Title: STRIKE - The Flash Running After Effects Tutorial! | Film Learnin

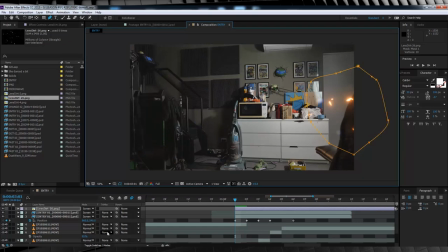8:26 And there we go. I'll then hit F and feather out around 75 pixels or so. That looks pretty good. Now I hear you saying, "Grant, the color's all wrong."
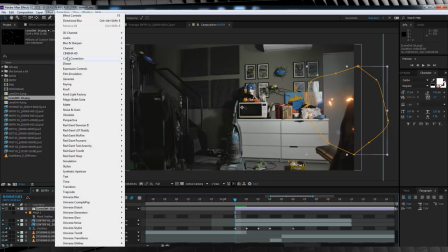8:37 Well, it's easily fixed. We'll just head up to Effect, Color Correction, and add Photo Filter.
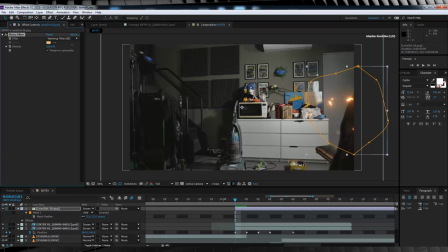8:42 Now the default color is a warm color, so all we'll do is just bump that density up. Much better. Now since our lightning darts across the screen, so should our lens dirt. So let's collapse our mask menu and hit the stopwatch on mask path.
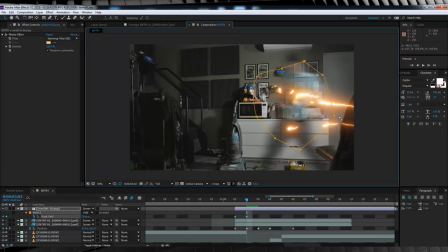8:57 And what I'm going to do is go forward frame by frame and adjust the mask to highlight different parts of the lens dirt image to coincide with the lightning on screen like so.
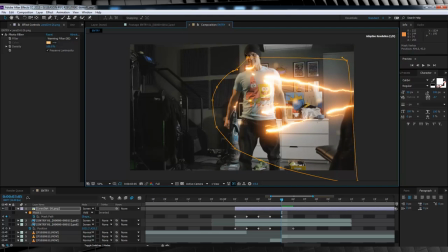9:06 And of course, once the lightning is off screen, we simply split the clip and delete the excess of that lens dirt.
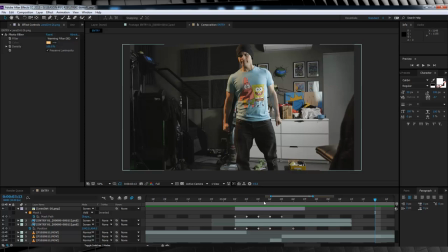9:12 Now gang, the next step is purely optional, and that is adding some light fall off from the lightning to other parts in the scene. So to do that is pretty simple. Let's head up, add a new adjustment layer. Next, I'm going to grab the pen tool and draw a few masks in the areas I want to add the light fall off to.
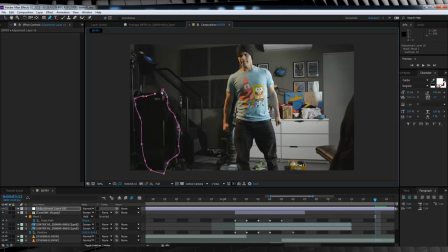9:28 Say the treadmill here, and maybe the legs of the Stairmaster.
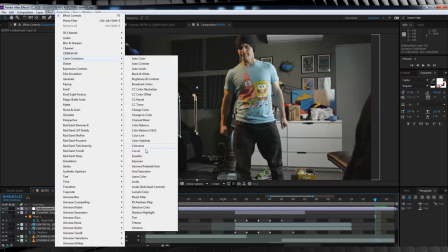9:36 There we go. From there, we're going to head up and add an exposure, and then stay up there and add a photo filter as well.
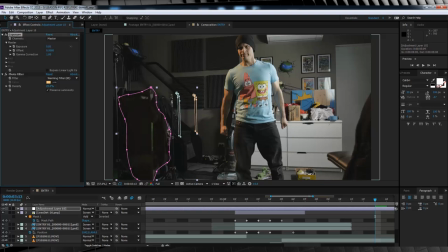9:43 Both of them are sitting in color correction. Now I'm going to slightly elevate the exposure and then adjust the photo filter to better suit the shot. You'll have to play around with these settings to suit your shot, of course. So now that we've done that, I'm going to hit F and adjust the feathering on each of our masks to better blend them. Once you've done that,
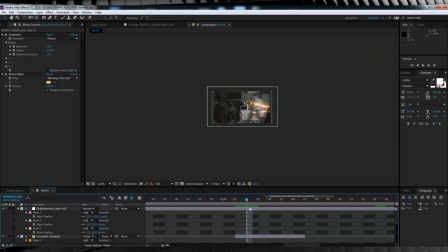10:04 we'll simply trim the set adjustment layer to begin and end when our lightning is on screen.
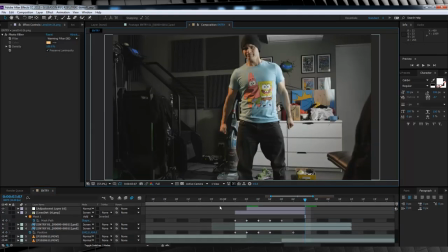10:12 Now, onto that last cherry, adding a little camera shake. Now guys, I'm going to be using Red Giant Universe's Camera Shake plugin, but that's just because I have it and it's easy. But I've left a link down in the description to a free Camera Shake plugin from Video Copilot, along with a tutorial on how to use it.
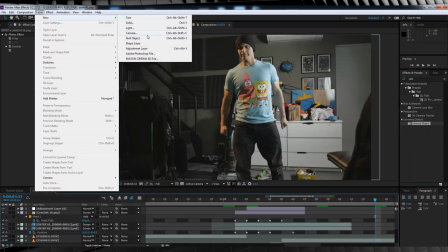10:30 So we'll add one more adjustment layer, add said Camera Shake plugin,
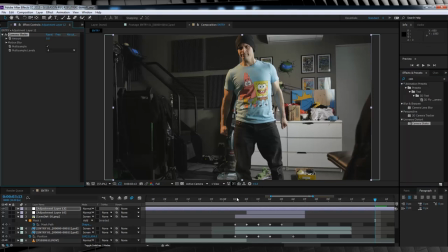10:35 set the shake amount to zero, scrub along the timeline just before our actor is on screen, say 2 frames before is good,
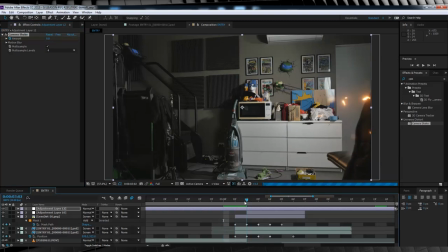10:42 we'll then hit the stopwatch on amount, skip ahead until our actor appears, and set it anywhere to say 2 to 4,
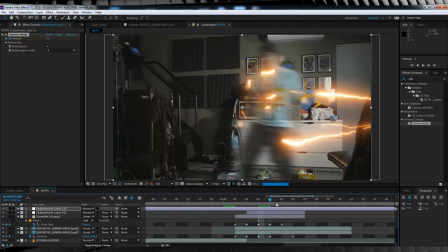10:49 we'll then skip ahead 2 to 3 more frames and crank it back down to zero. This will give you a subtle bit of camera shake.
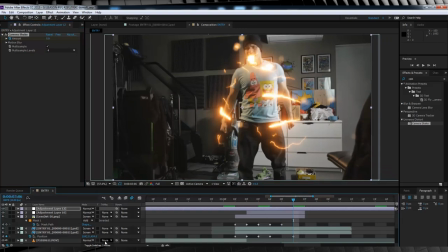10:58 Lastly, we'll turn on motion blur for the comp and for every layer that's not the lightning, as we want the lightning to remain clear on the shot, but if you feel like it looks better with the blur,
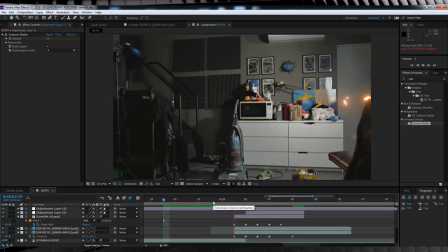11:08 I ain't gonna stop you. Now, preview time. Very nice. And that is how you use Strike to the best of its ability. As you can see, I've conformed my footage to better suit the lightning, not the other way around, because the lightning itself can only do so much.
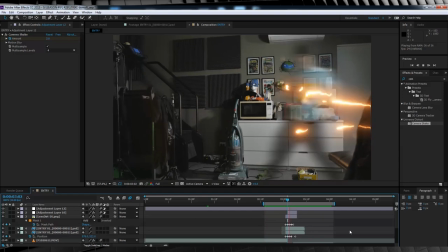11:23 It's already been animated. But if you shoot the footage and edit it to match the lightning, you can see how well it works.
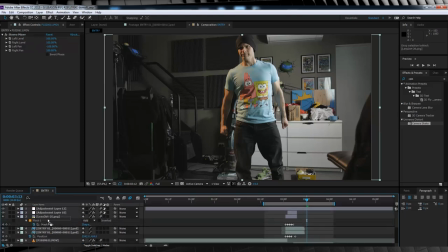11:30 I'm just gonna add one more thing to this shot that I haven't talked about, and that's actually masking this chair out right here so the lightning actually appears behind it, which is super easy.
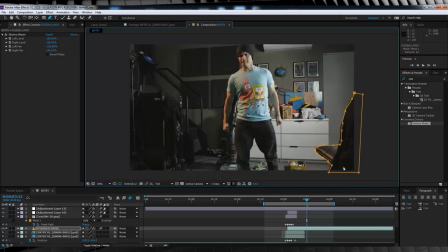11:39 All I'm gonna do is just duplicate our background layer, drag it up on top of our footage and mask around the chair.
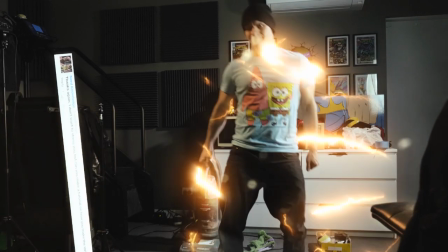11:45 Do a quick feather and all done. In my final shot, I actually added some of the light fall off to this chair, but just for this tutorial, I'm just gonna skip it.
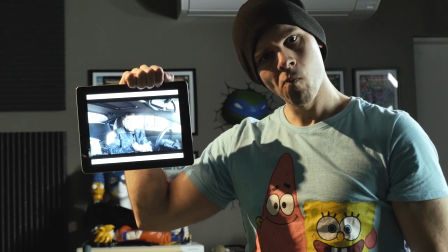11:53 Now before I close this one out, I just want to talk about some other shots really quick, and some things that you can do to enhance the shots further.
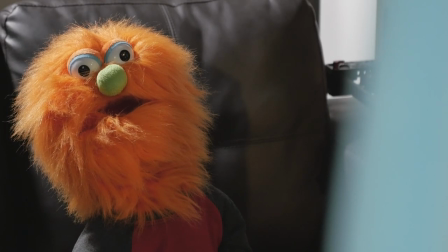12:00 One is this shot with Doug. I actually stood off camera and blew a deep breath into his face to simulate the wind passing by,
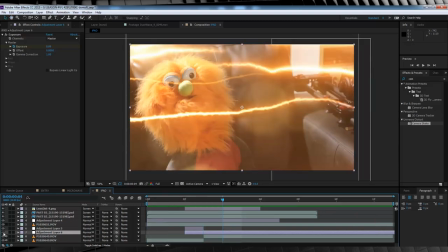12:07 and since it's a close-up, I also added the light fall-off technique to the whole shot.
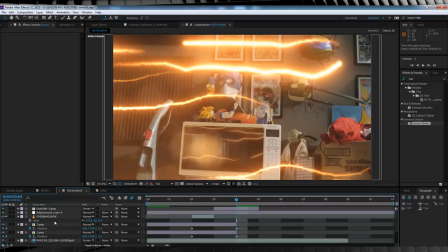12:12 And in this shot here where I passed by the microwave, I scaled the lightning footage down, positioned it on the door of the microwave, and masked it to act like a reflection.
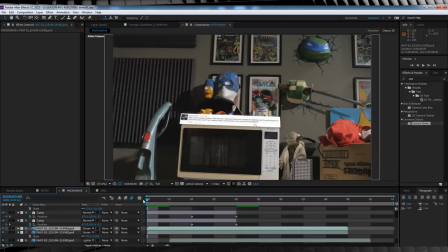12:21 I even moved it 1 frame back from the other lightning layers to add some realism to said reflection. You can also add other elements like a dust wave element, like this. Just be aware that you may have to speed these up to suit your shot.
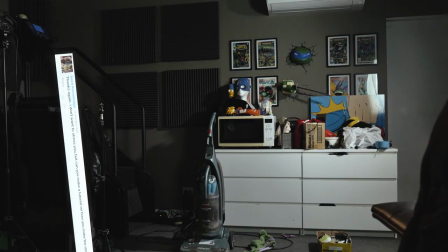12:33 I know I did.